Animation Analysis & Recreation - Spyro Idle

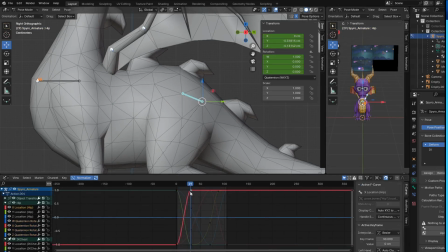4:05 I only needed about 2 keyframes and very little adjustment to make it feel right.
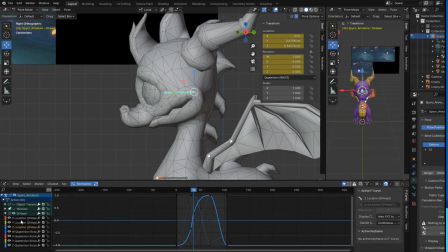4:13 I suppose one could argue that the head movement is a secondary animation in of itself, but for all intents and purposes, we're being flexible here.
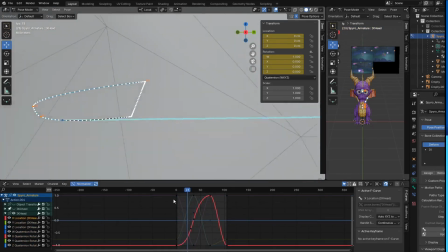4:22 His head bobs just a little bit before returning to its starting position, and the head is also offset from his chest by just a few frames, so it creates that secondary movement, just a little push forward,
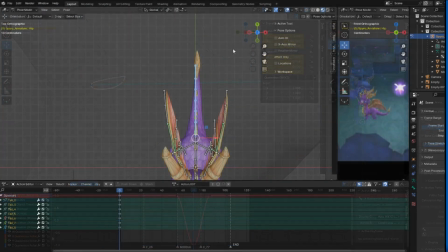4:35 a little nudge. Animating the tail was pretty easy.
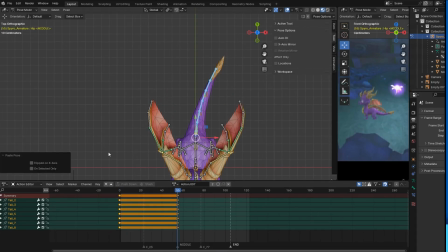4:39 I set the starting frame to have all of the bones curved to the right, and then I copied my pose, and I moved the scrubber, pasted the pose in about the middle, mirrored it, and then I copied the starting pose again, and pasted them at the end of the animation cycle.
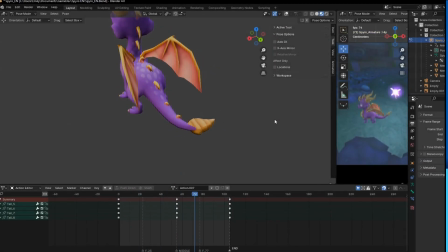4:53 This does create a loop, but it looks really stiff in comparison to the original animation. This is because there is I think it's like an in-between pose between the main keyframes.
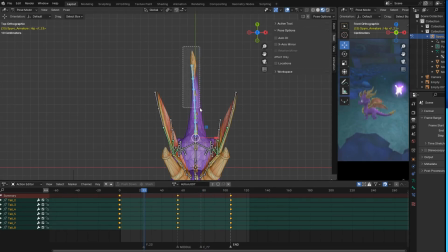5:05 Thankfully, it's pretty easy to create if we just isolate the last few tailbones and scrub to like right around in between these two keyframes, and then bend the tailbones just a little bit to like create this.
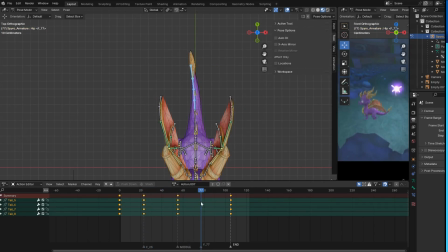5:19 With only these bones selected, I will copy this pose. I'll move to the other point in the timeline in between these two main poses. I'll paste the pose, flip it, and test it out, and there we have it.
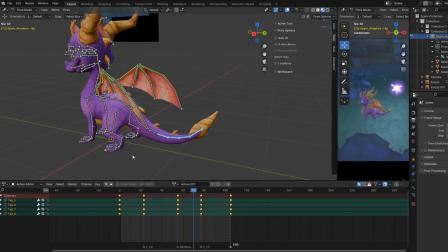5:32 A snappy little tail animation. Quite a bit of personality here. I think I had to add like maybe 1 or 2 more keyframes in between here to really sell the bendy snap of his spade,
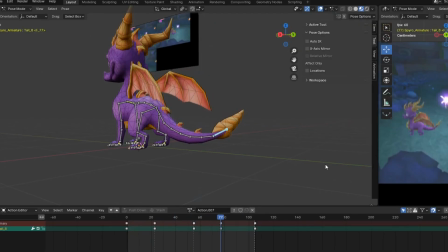5:46 but other than that, I'm content with it. Cool.
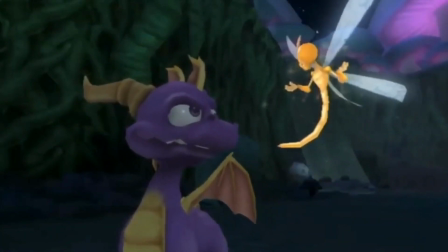5:52 Now, on to the part that gave me the most trouble, which was animating his wings.
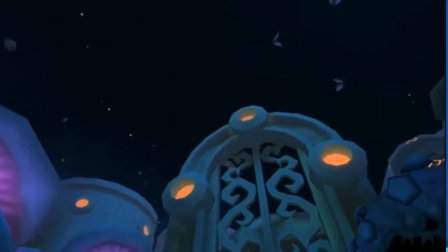5:58 For starters, to visually break down the animation into 2 main parts to understand.
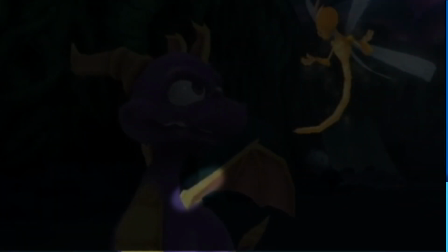6:05 And one is this section of like what I've been calling his wing upper arm, and the second section is the wing forearm.
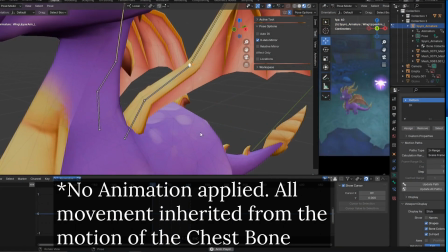6:13 So the wing upper arm, this first portion, moves strictly with rotation-based motion.
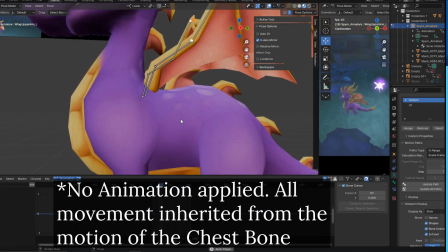6:19 It does inherit a little bit of movement from the chest bone, as that's how I've got it parented.
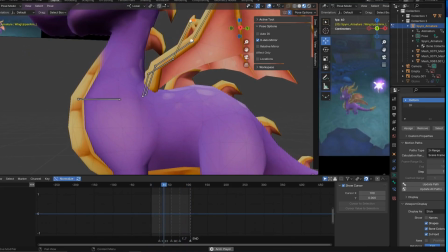6:24 So there is that to consider. There is no scale, and there is no translation.
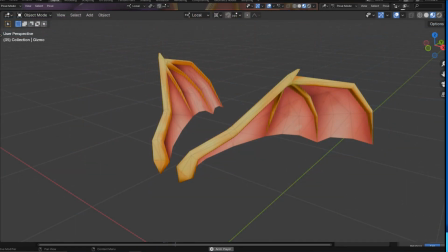6:30 From what I can see or understand,
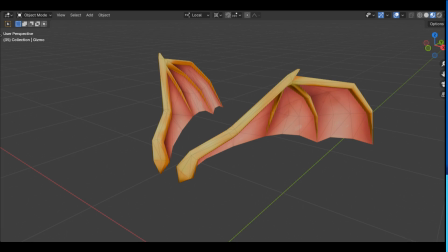6:32 the large chunk of this motion of the bones is on the local Z and the local X axis.
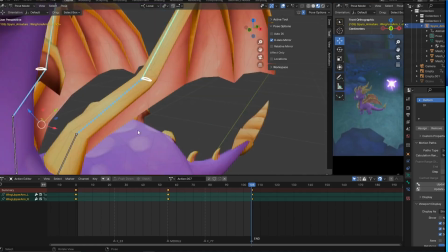6:40 There's a tiny bit of rotation on the local Z and the local X axis to create a slightly larger curve.
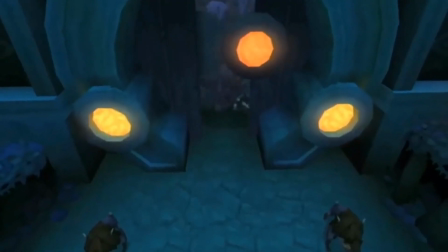6:49 The second portion of his wing was much trickier.
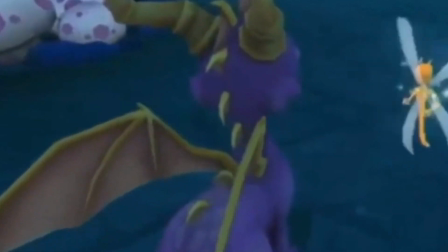6:53 It moves in much of the same way, but with a slight delay in comparison to the parent bone.
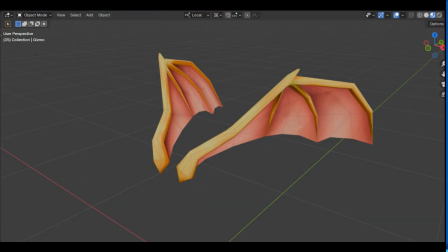6:59 Once again, it's rotating mostly on the local Z and the local X axis.
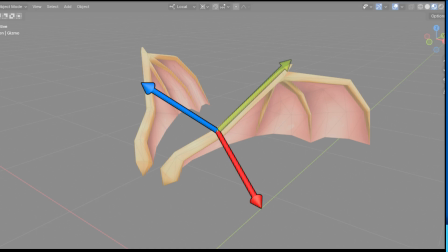7:05 This one is also tricky because it may not have seemed like it,
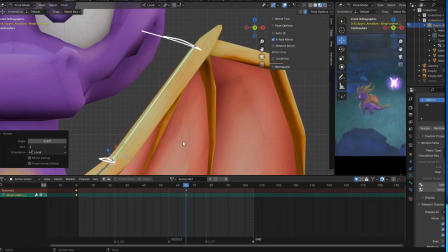7:10 but there is just a tiny, like a degree's worth of rotation on the local Y axis.
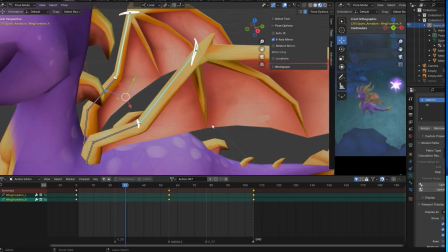7:17 Very, very upsetting. I nearly pulled my hair out until it clicked for me.
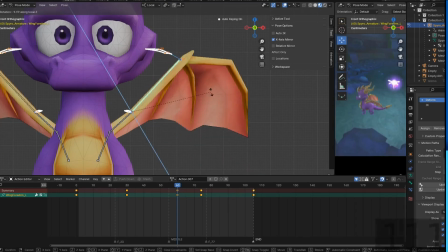7:23 Recreating these curves was significantly harder than I anticipated.
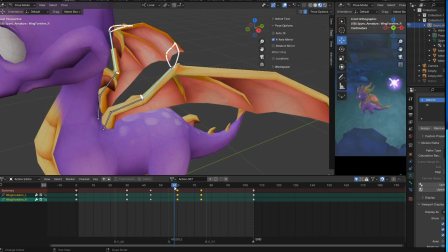7:26 However, I learned that this is in part to me not setting my interpolation settings correctly.
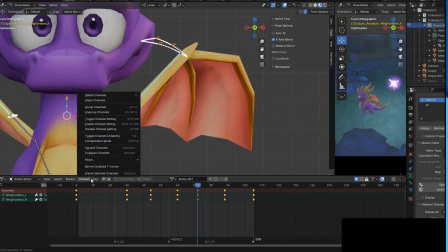7:33 The animation may have looped, but it was looping weirdly, with an awkward popping, like pause at the end of the cycle.
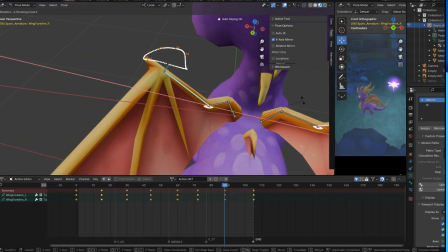7:41 I corrected this later down the line, though.
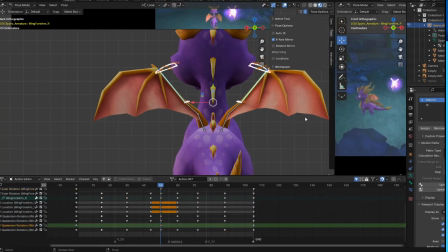7:45 My first attempt at recreating this animation was with an IK system, but it was unsuccessful, and even though I learned quite a bit,
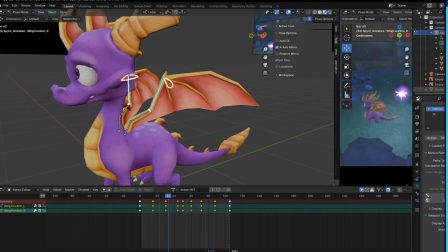7:55 my successful attempt was with, regular FK animation. Whew.
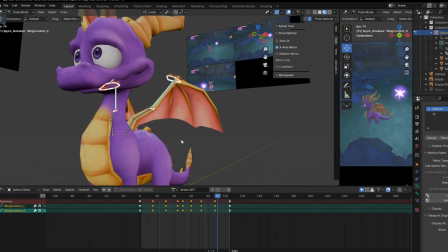8:01 With that out of the way, we are almost there. The last little bit of detail is that there is this really subtle movement in his eyebrows and eyes.
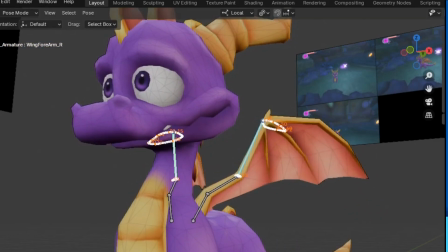8:10 It's a very small animation, but it helps.